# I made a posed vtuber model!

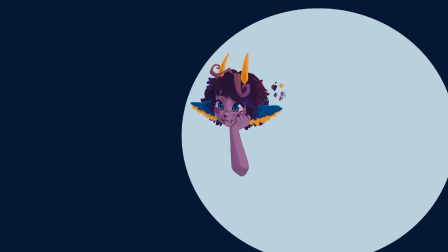4:04 The skin is still meant to look like a normal skin color, but in reality it's this
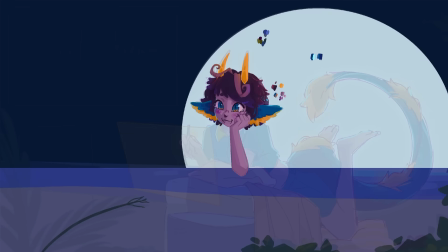4:10 desaturated pink color, and his brown hair is just straight up purple. Speaking of, the green plants are also just blue.
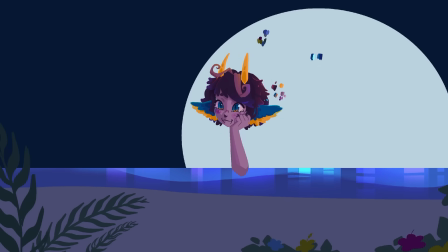4:20 Shifting the colors like this hopefully makes the whole piece and the whole palette feel a lot more cohesive. But like I said, I'm still not super experienced, so I'm
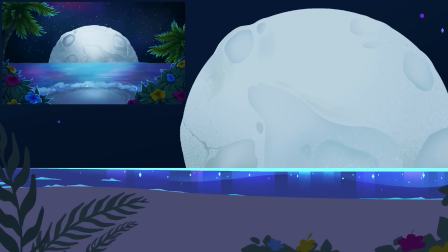4:33 sure that in the future I'll look back at this and see what I could improve, but right now I'm really happy with how it came out. Another big thing I focused on while doing the colors is legibility.
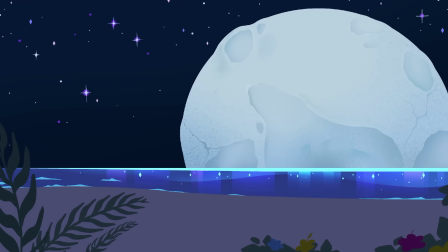4:46 Since I do lineless models, it's extra important. Without lines to divide the different shapes, I have to rely on color and mainly contrast.
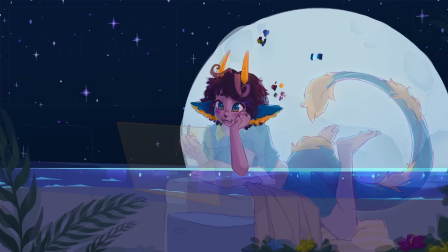4:59 so that you can tell what's going on and things don't start bleeding into each other and getting confusing.
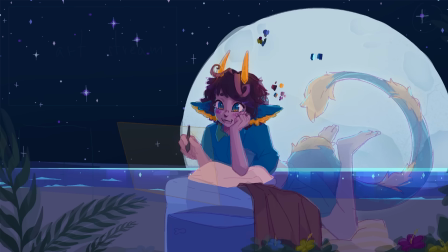5:06 Managing this can be easier or harder depending on the circumstances. The big moon in the background provided me with the ability and opportunity to include those rim lights, which helped.
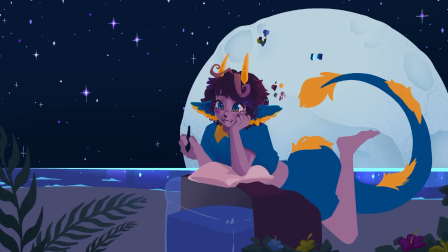5:22 Avery's design also worked great with my style. For example, that bright yellow fur on the underside of his ears helps to make sure that they stand out against his dark hair. Unfortunately, I appear to have lost a bunch of the footage of me drawing it, which sucks,
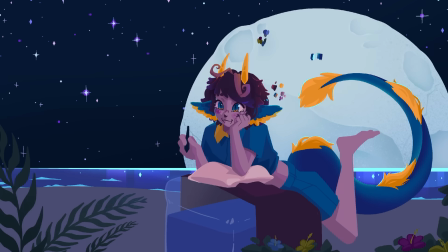5:42 and I didn't really record anything while rigging, so stick with me here. It was mostly just rendering that I lost, some things I was proud of, like this little hand before and after,
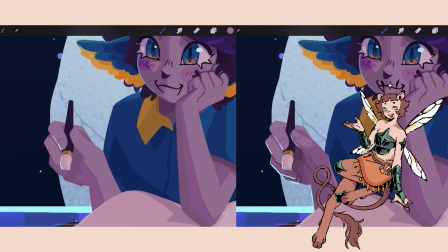5:55 and some things I struggled with immensely, like that damn waterbed.
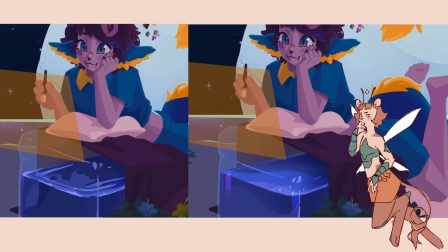6:00 I struggled with making it look water-y enough. At first it looked more like a gem or something.
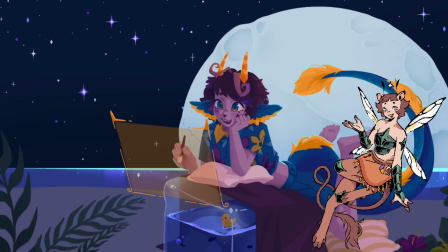6:07 I think this final one is a lot better, but I can definitely still improve my water skills in the future.
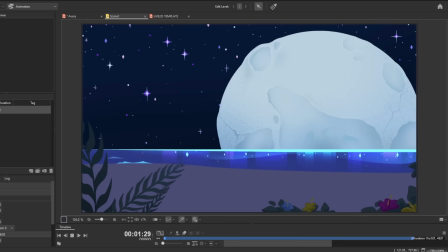6:13 As for rigging, the first thing I did was actually the background animation. It's not anything crazy, just some gentle swaying and stars sparkling, but just a little bit of movement really helps make the scene not just static. But now onto the actual model.
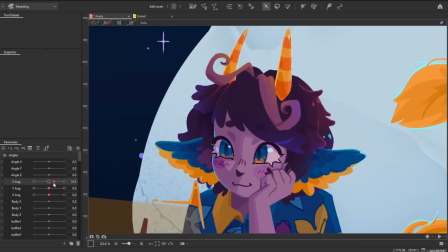6:31 I told Avery ahead of time that the model would not have as wide of a range as I've done on other models,
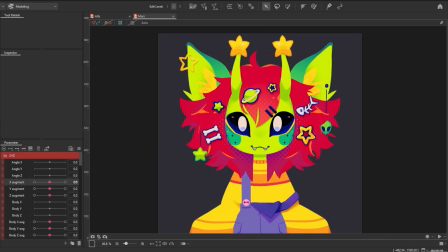6:38 the main reason being that it's just much harder to do on a not front-facing model,
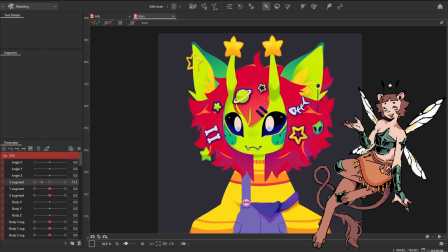6:43 but also a secondary reason is that I wanted to do a posed model for fun,
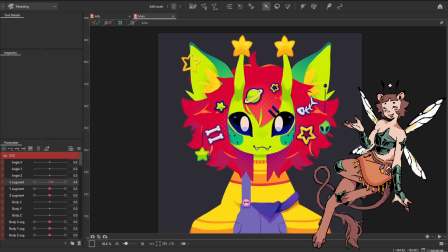6:48 not to chew my own tail off over something ultimately not that necessary.
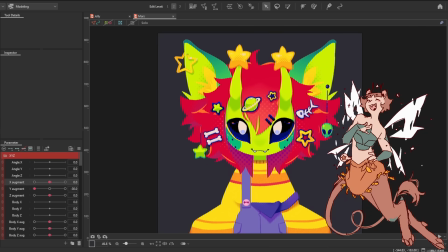6:54 Because I was actually very confident I could get the model to look lively despite the limited head range.
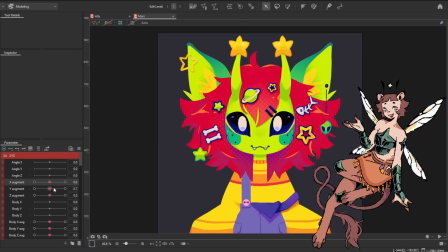7:00 And I did this with the help of a whole lot of physics, but mainly the body movement.
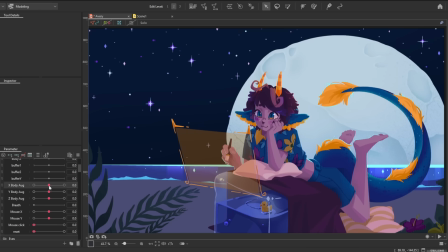7:06 I actually think the body is what sells this model a lot. Due to him laying down, I was able to get away with quite a bit of movement, which normally can be a little bit difficult because when you have the model standing, and if you want the movement to look natural,
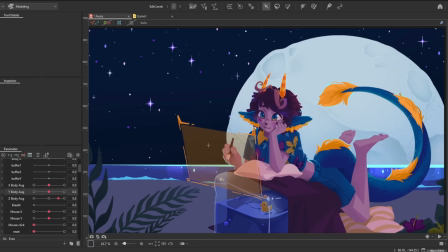7:21 you have to be aware of the center of gravity and make sure that the model doesn't look like it's just going to fall over.
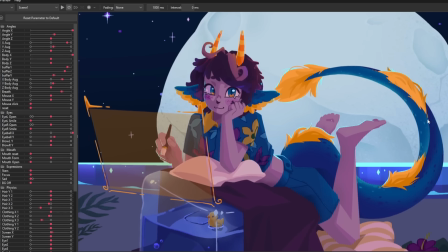7:29 I also got to use some fun little tricks and details with the body.
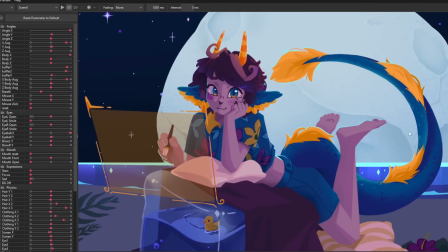7:33 I already usually do physics-based movement, otherwise known as augmentation, on my models.
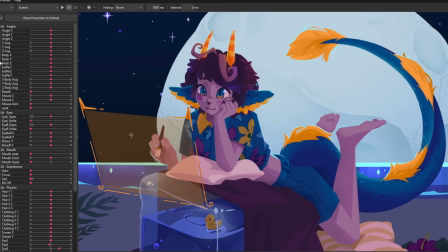7:40 It sounds super complicated, but it really is simpler than it sounds.
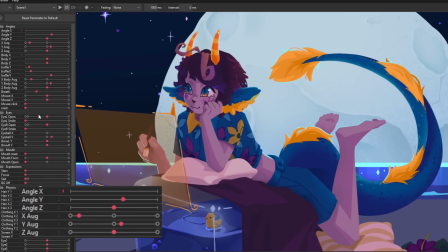7:44 I'm using the physics in Live 2D to add just a smidge of extra movement.
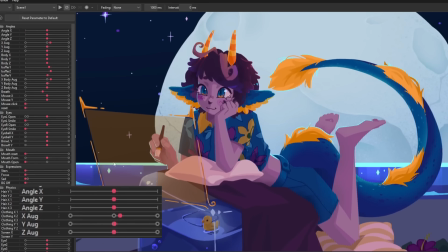7:50 And for the first time I did the same technique for the body, but I also added a little bit of delay.
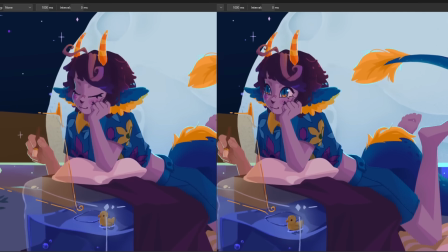7:56 So the head moves first and the body follows, which makes the whole movement look a little bit more natural.